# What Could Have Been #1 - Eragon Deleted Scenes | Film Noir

Hello there viewers, and welcome to a new segment that I am calling, What Could Have Been.
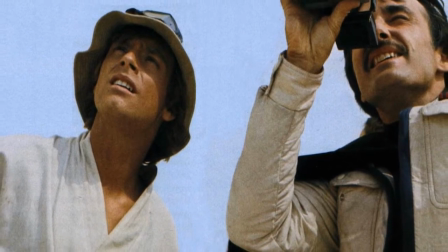[0:14]
In the process of making a movie, many elements are left on the cutting room floor in an effort to improve the overall fill.
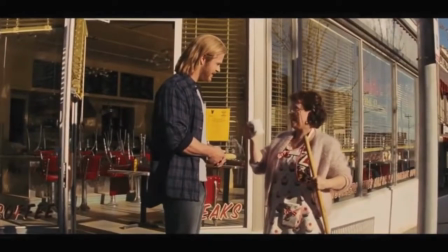[0:21]
Some of these cut elements are made available as bonus features on a movie's DVD or Blu-ray as deleted scenes. In this segment, I'm going to analyze the positive and negative impact that these deleted scenes could have had on the movie if they were left in the final cut. And for my first case in this department, I'm going to tackle a movie that I've looked at before, Aragorn.
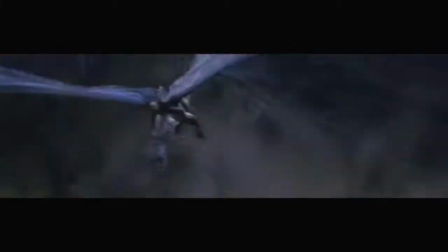[0:40]
If you'd like to hear my thoughts on the movie itself, I'll leave the link to my review in the description below. Now before we begin, plot dump.
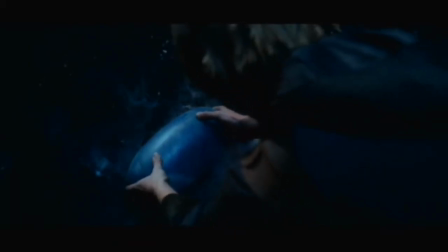[0:49]
Aragorn is a farm boy living in the land of Alagasia who comes across a mysterious stone that turns out to be a dragon's egg.
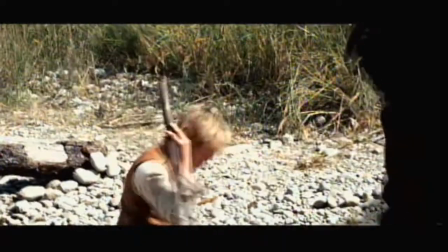[0:55]
Joining up with local storyteller Braum, Aragorn embarks on an adventure to face his destiny, trained to fight and use magic like the legendary Dragonriders,
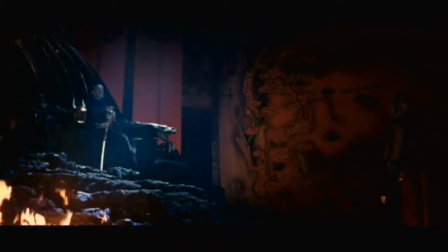[1:04]
and save Alagasia from its tyrannical king, Galbatorix, a Dragonrider turned bad.
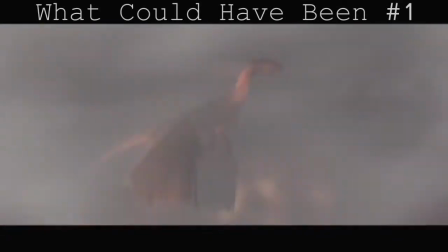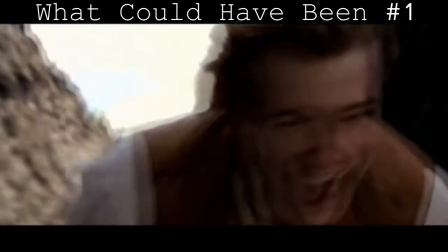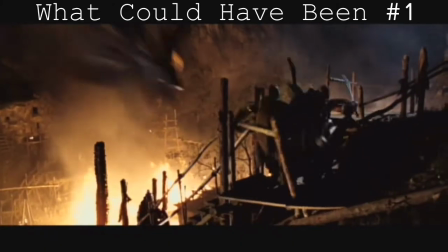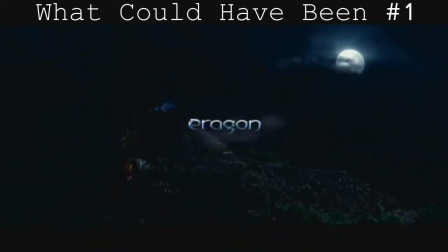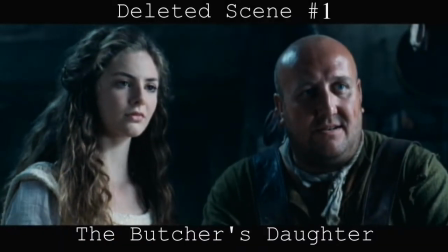[1:30]
Scene 1 – The Butcher's Daughter When Eragon tells Sloane, the butcher,
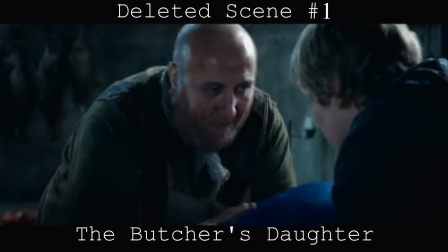[1:34]
about the stone he found in the spine, Sloane becomes immediately worried of the king's retribution.
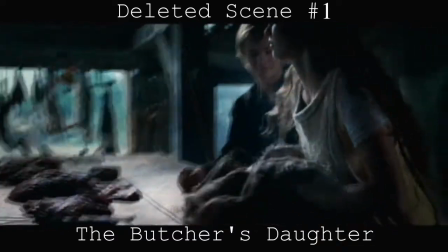[1:39]
Sloane's daughter, Katrina, a friend to Eragon, manages to sneak him a slab of meat before they share a conversation. First off, we have to remember that Aragon is the first in a series of four books, meaning that this movie could have spawned a franchise.
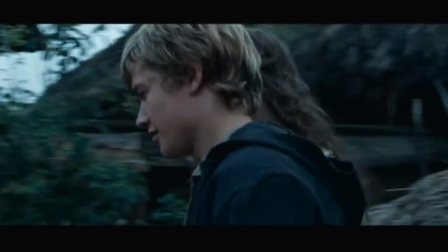[1:55]
While Katrina's role in the story wasn't earth-shattering, she was important enough to warrant inclusion of some kind. Even though every single one of her scenes was cut from the final movie, but we'll discuss that later.
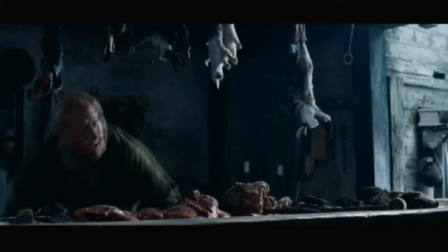[2:07]
The interaction between her and Aragon is a nice touch, as her desire to see more of the world in her small hometown gives us an idea of what kind of environment the two live in.
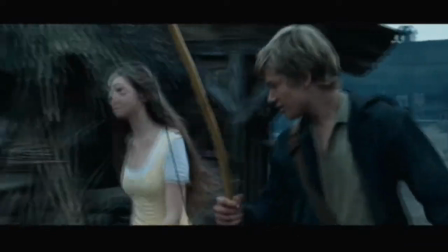[2:16] If he had his way, I'd be the faithful butcher's apprentice for the rest of my life.
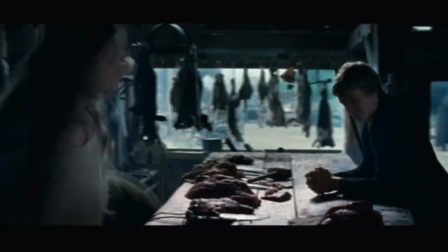[2:20]
Also, the friendly disposition shared between them gives Aragorn another element that would make him regret having to leave home.
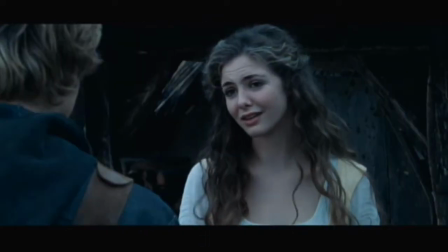[2:26] The world is much bigger than Caval. Katrina!
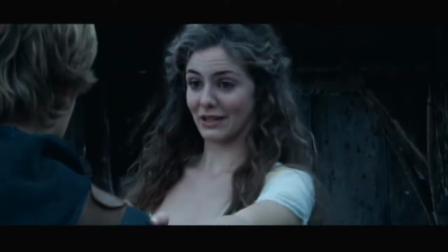[2:32] Give my best to your family.
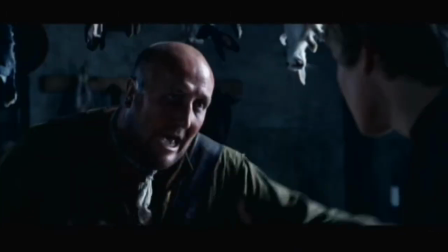[2:39]
Without this second half of the scene, the final cut tells us Aragorn left the butcher shop when he was told.
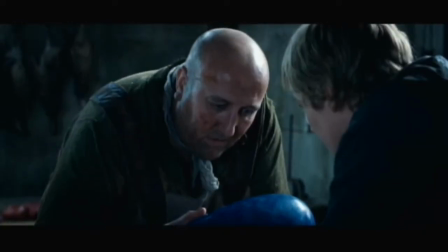[2:44]
When presented the stone, Sloane is shown to panic.
Will you put it back then?
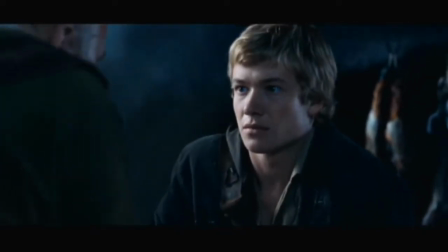[2:49] It belongs to the king. Tell them when you have it.
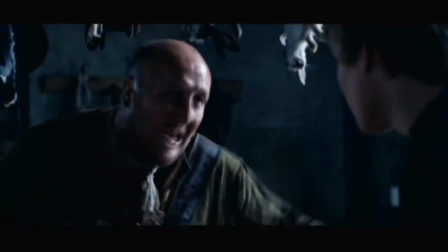[2:52]
That provides a good moment of tension, a feeling that sticks with the audience better when the scene ends there and Katrina doesn't show up at all. And you know what? That feeling could have been made even stronger if It Belongs to the King was new information to the audience rather than being told to us at the beginning through Braum's narration.
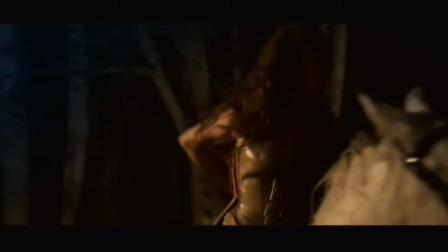[3:08] An ally of the Varden rides for her life, carrying a stone stolen from the king himself.
As for how Sloane knew the stone belonged to the king, that's a different anomaly of logic altogether.
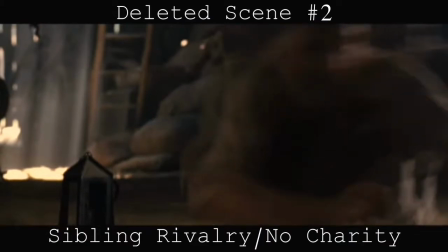[3:24]
Scene 2. Sibling rivalry and no charity. Aragorn has a playful bout with his cousin Roran, which is in the final cut of the movie.
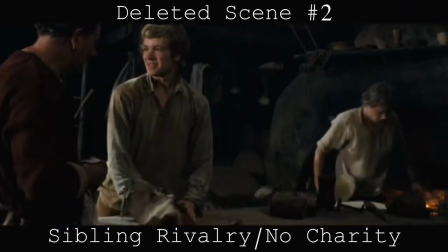[3:32]
An extension is given to this scene when Aragorn presents the meat given to him by Katrina to his uncle, who isn't pleased with the idea of taking handouts.
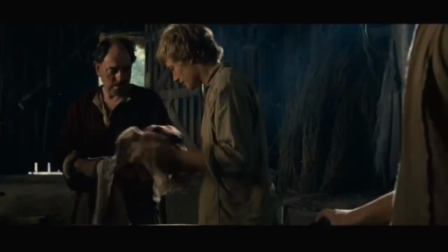[3:43]
Aragorn's uncle, Garrow, isn't given a lot of personality in the final cut of the film.
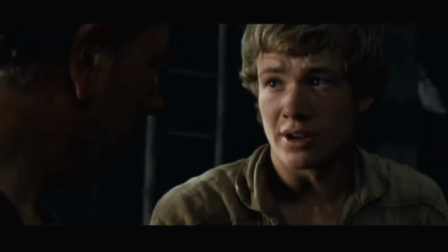[3:48]
This scene serves to establish him as an honest man who believes in working hard to earn one's keep.
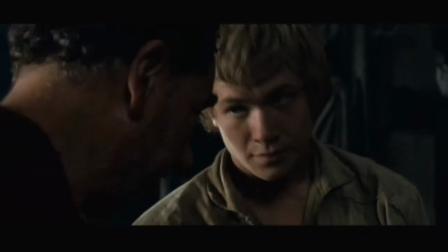[3:53] Aragorn, we don't pay charity. I just thought that...
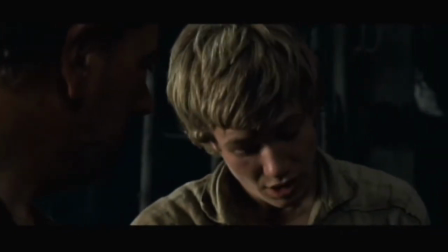[3:59] We'll just have to pay him back.
Further, Roran hints at a little more going on between Aragorn and Katrina than just friendship.
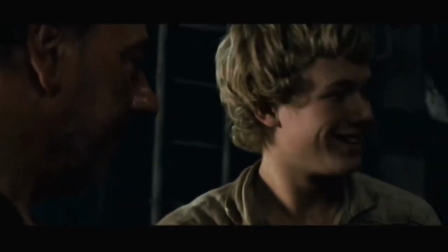[4:07] Katrina gave it to me. Of course she did.
Lastly, we're introduced to Roran in this scene, see him roughhousing with Aragorn a bit,
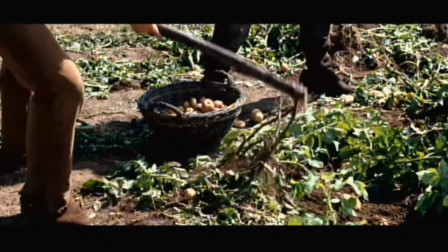[4:16]
and then we immediately cut to a scene after that where Roran tells Aragorn that he's leaving Carvajal to avoid being recruited into the King's army.
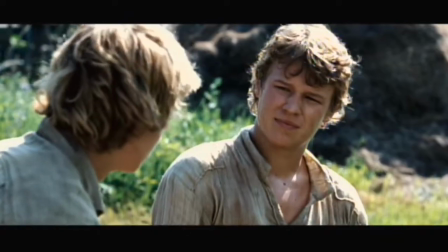[4:24]
If we had the bit with Garrow in between this and that, the mood whiplash of those two moments might not have been so jarring. And yet... As it's cut, I think the mood whiplash is more effective for the sake of the scenes that follow.
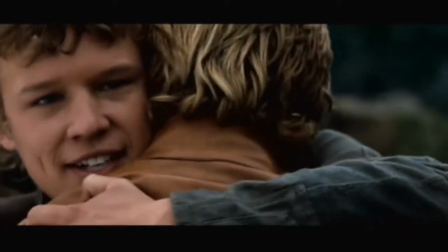[4:41]
We see a glimpse of the happy family shortly before they are unfortunately forced apart. Far too quickly, I feel I should point out. In the final cut of this movie, the pacing of these moments is way too fast.
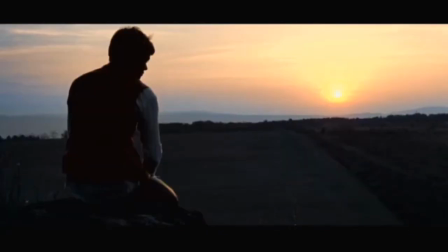[4:52]
That said, this sadness covers a couple minutes of the movie, enough that you understand the kind of loss that Eragon is going through. And you should consider this. If these scenes weren't cut, we'd have a whole other mess of problems to deal with. Which brings us to scene three. Scene three, Roran and Katrina.
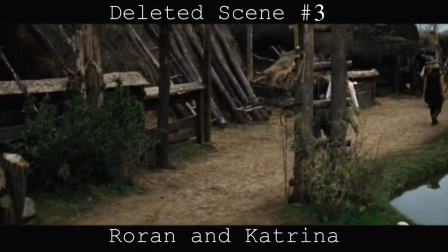[5:09]
Aragorn goes to town to see Roran off, but it turns out he's not leaving alone.
Katrina!
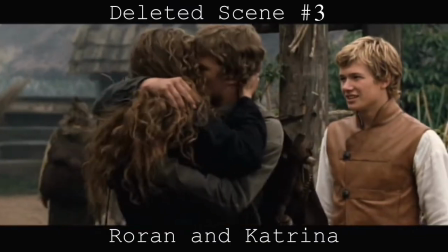Yeah, that's kind of a bummer. Although it never should have been. In the books, Roran and Katrina were always an item, and Aragorn knew this, and as such, never harbored any feelings like this for Katrina.
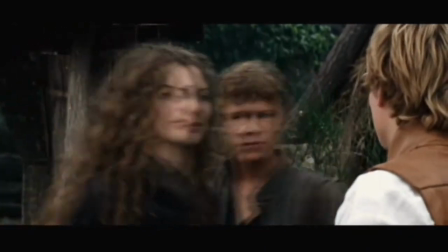[5:35]
The scene plays out the same way as it did in the final cut, albeit with the addition of Katrina.
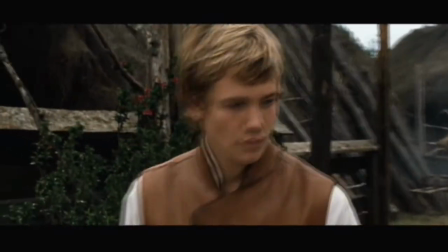[5:39]
But as Aragorn leaves, he is approached by Sloane, who has suddenly decided that he wants the stone that Aragorn offered him, likely because he wants a reward of some kind.
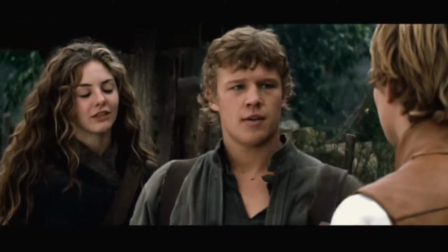[5:51]
Regarding the bit about Sloane, the preceding circumstances have put Aragorn in a mood of questionable emotion right before Sloane comes up to him asking about the stone.
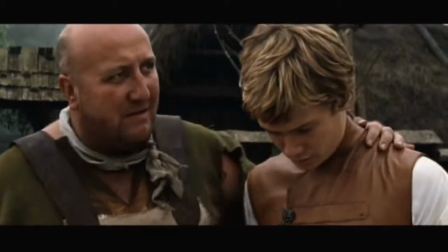[6:00]
Sloane tries to suck up to Aragorn by offering to accept the stone as trade for meat.
I've spoken with a few people and, well, it may have some value.
And after being made to feel inferior in the butcher shop, now Aragorn gets to throw it back into Sloane's face.
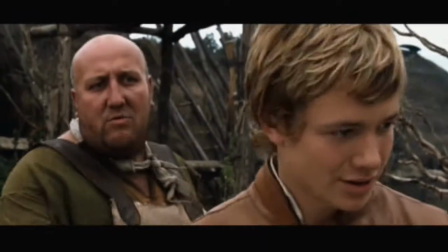[6:14] I'll put it back. As you told me. Tell me where. Maybe with the lamb shank or two.
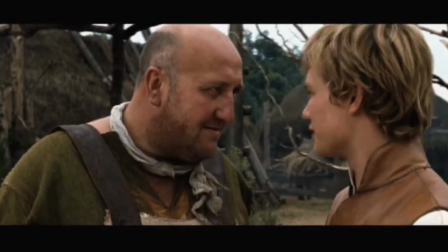[6:22] Maybe even a side of beef. I don't know. It was dark.
Now, back to the beginning of the scene.
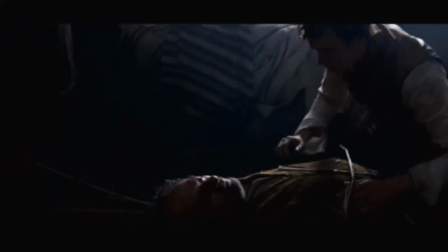[6:29]
With his cousin leaving town and his uncle dying a few days later, here, Aragon essentially loses everything that he associates with home after he finds the dragon egg.
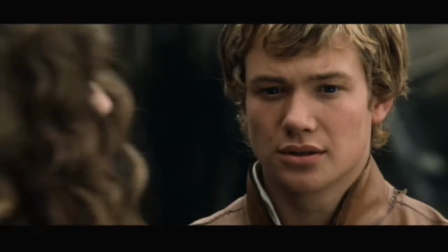[6:38]
And this loss could have been compounded further if the scenes with Katrina were kept.
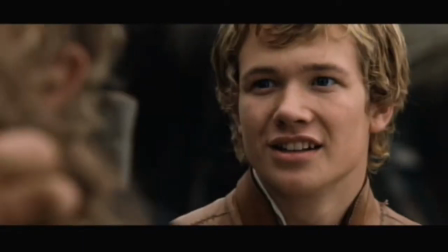[6:46]
The sadness meant to be expressed about Roaring leaving Carvajal is made complicated when he starts making out with a girl Aragon supposedly has a crush on. And like I said before, hinting that Aragon has a crush on Katrina at all doesn't make sense.
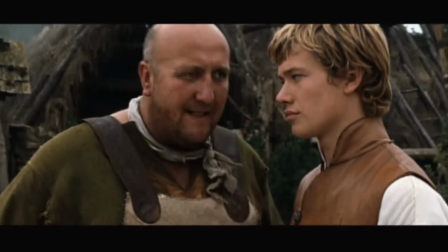[7:00]
The conversation with Sloane can't fit here either, because it depends on Katrina's presence to make things uncomfortable and trigger the state of mind with which he speaks to Sloane. Also, speaking sequentially, the egg doesn't hatch until this scene is over.
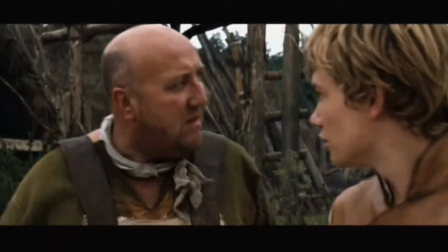[7:12]
Personally, I think this conversation could have worked if they shot it to take place after the egg had already hatched.
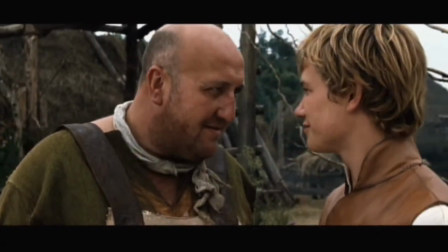[7:19]
Aragorn would be in a happier state of mind and thus more confident in himself. A character spiting an unpleasant acquaintance out of confidence is much more satisfying and cathartic for an audience than if this character were to do the same thing with an air of jealousy preceding it.
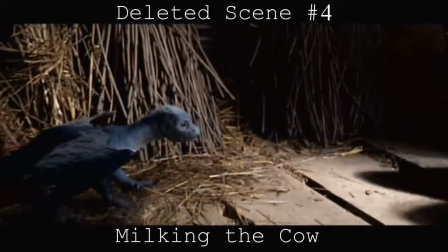[7:34]
Scene 4, milking the cow. Assuming I've got the scene placement right, Aragorn leaves the freshly hatched dragon to tend to his chores.
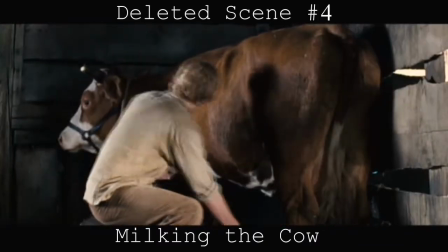[7:42]
Uncle Garo makes a quip, cow's got attitude, Aragorn makes a quip in return. There is so little to this scene I can summarize it in two sentences.
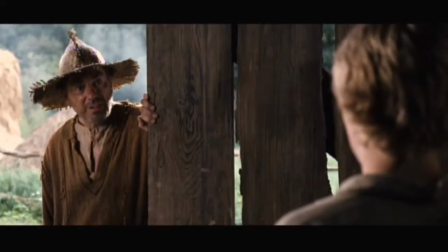[7:53]
On the one hand, it's good for Chuckles.
We do have a cow. Some mornings we even get milk from it.
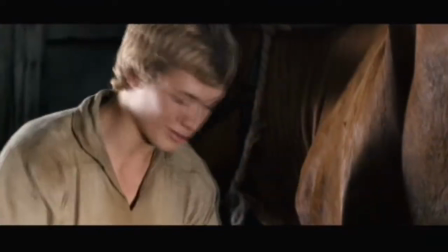[8:01] You got a problem, too?
On the other hand, it adds nothing to the story, which makes this scene with a cow utterly pointless. By the way, I'm not waiting for a rimshot.